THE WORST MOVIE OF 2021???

hey guys welcome back to the show and on this episode i'm gonna be talking about a movie that i think could be the worst movie of 2021 that's right no clickbait i'm serious i know we're only halfway through the year but i'm calling my shot right now i really don't think it can
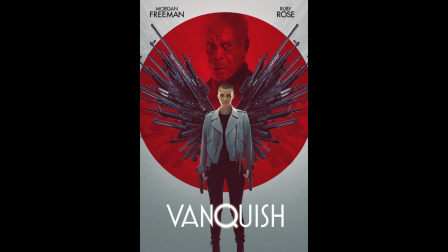18s
get any worse than this it's vanquish starring morgan freeman and ruby roo now you might look at this poster and think okay this is probably gonna be your typical action movie you know maybe not a massive budget but you know somewhere in between like you know par for the course well that's where you'd be wrong really really really wrong
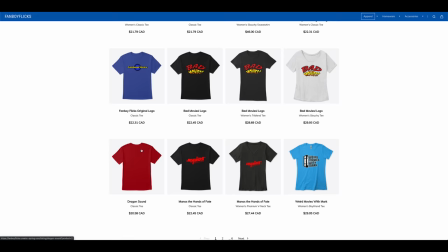41s
also really quick i just wanted to mention that there are brand new designs now available in the merch store link is in the description and i know this is going to sound harsh but this is like amateur filmmaking at best i'm sorry it actually kind of reminds me of ballistic x versus sever in many ways you know the story is just it's horribly developed the characters are completely one-dimensional the list just goes on and on it's really a style over substance situation
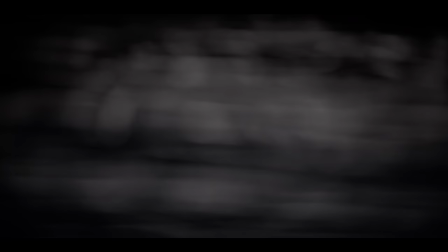71s
and the style isn't that great to begin with you can actually tell how brutal this
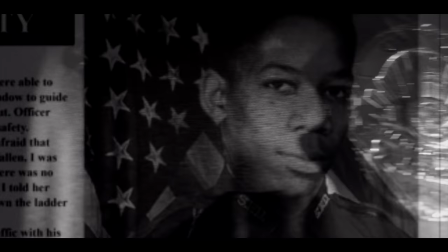76s
thing is going to be from the opening credits believe it or not i don't know if it's the random footage or the fact that the movie is beating us over the
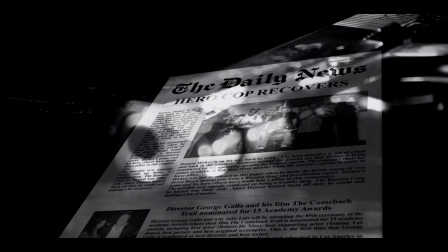84s
head with exposition from the get-go it just keeps showing these newspaper headlines and it's like okay we get it he was
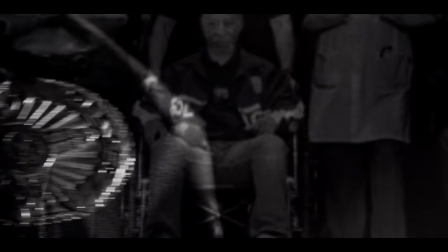92s
a hero cop of course like i said this is all intercut with this random
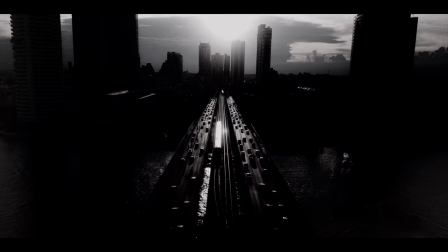96s
footage which makes this whole thing look super amateur a shot of the city with some kind of filter over it for some reason oh look a gun
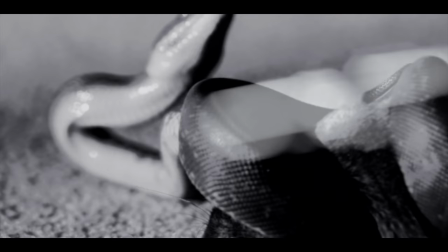105s
oh there's another gun flying in a snake and a gun i'm
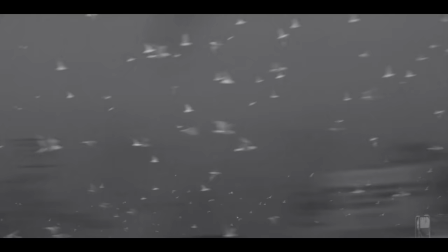110s
sure that will be part of the movie somehow just like all of these birds there's a animal eyeball with a lighthouse behind it
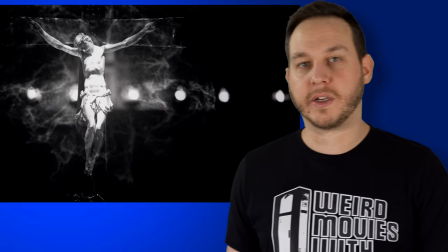118s
and of course a crucifix with i don't know what is this fire you know what who cares it's all irrelevant shit i'm telling you right now and this opening credit
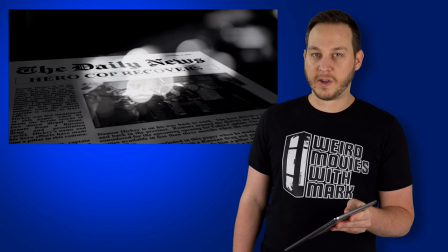127s
sequence goes on for a really long time it's six minutes long i'm willing to bet that the union wanted the names of the crew at
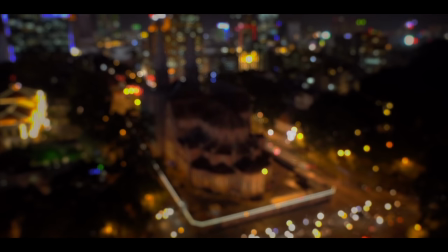134s
the beginning of the movie because they knew no one would be sticking around long enough to see them at the end so here's the first shot of a
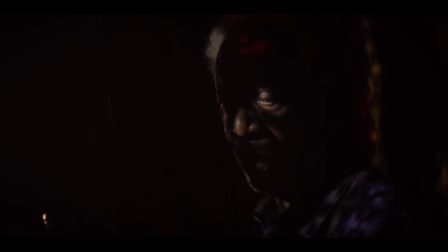141s
church and even that looks terrible somehow and now we have some b-roll of the inside of the church as morgan freeman is in the confession booth and during this
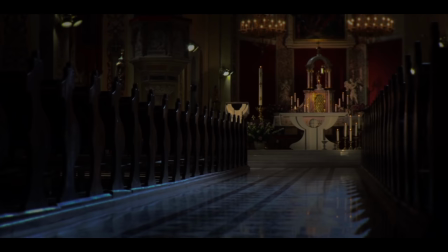150s
whole conversation between morgan freeman's character damon and the priest the movie keeps cutting to b-roll of the interior of the church this
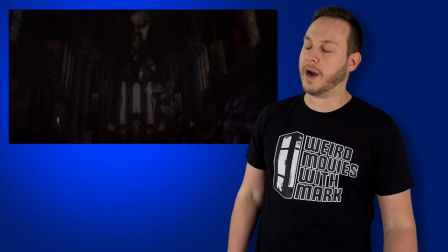159s
is pointless and quite frankly takes away from the discussion i don't care what
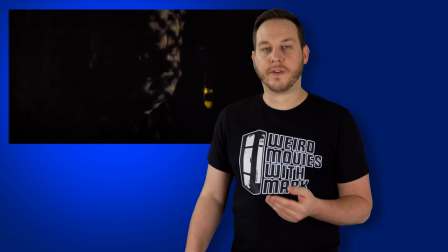163s
the inside of the church looks like is this crucifix of any importance
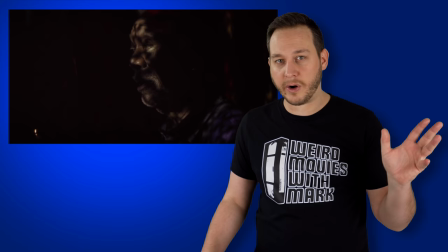168s
no the focus should be on the characters and what they're talking about and if what they're talking about is of so little importance that you have to
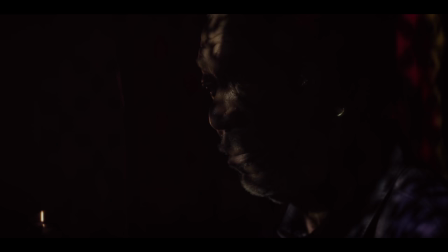177s
keep the audience's attention by showing them the stained glass windows then this discussion shouldn't even be in the movie in the first place this is literally
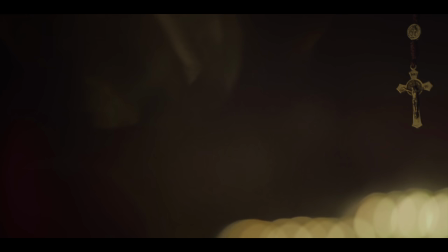185s
the first scene in the movie you're trying to build character and story and spoiler alert the interior of the church has nothing to do with either.
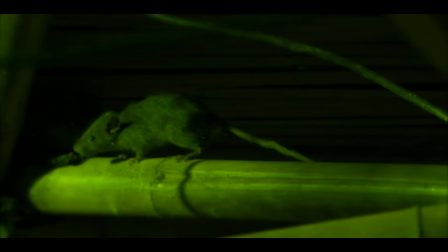193s
And now we have some rats.
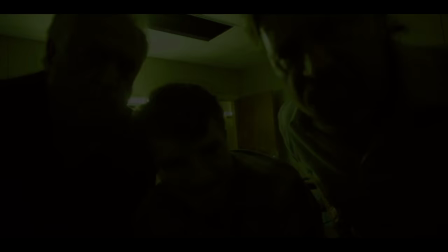194s
This scene takes place in, I don't know, some place with rats where these three guys are beating up some other guy who is clearly a cop.
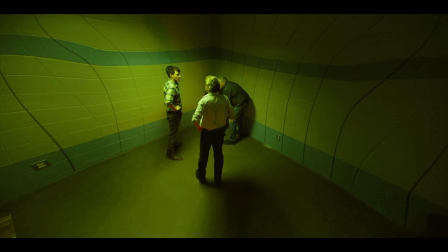203s
I guess now we're seeing this through the eyes of the rat who is watching this whole thing.
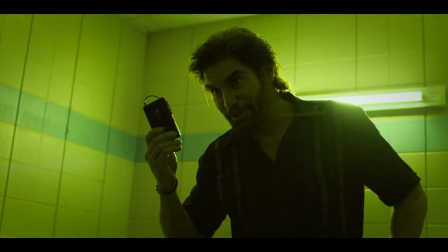207s
So I guess these are all crooked cops and this cop was wearing a wire. Oh my god, do you get it now?
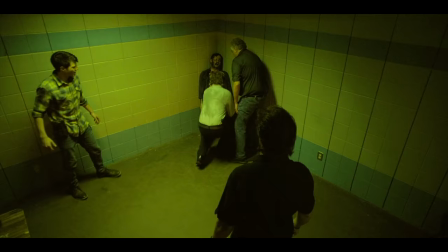214s
The rat, because this guy is a rat.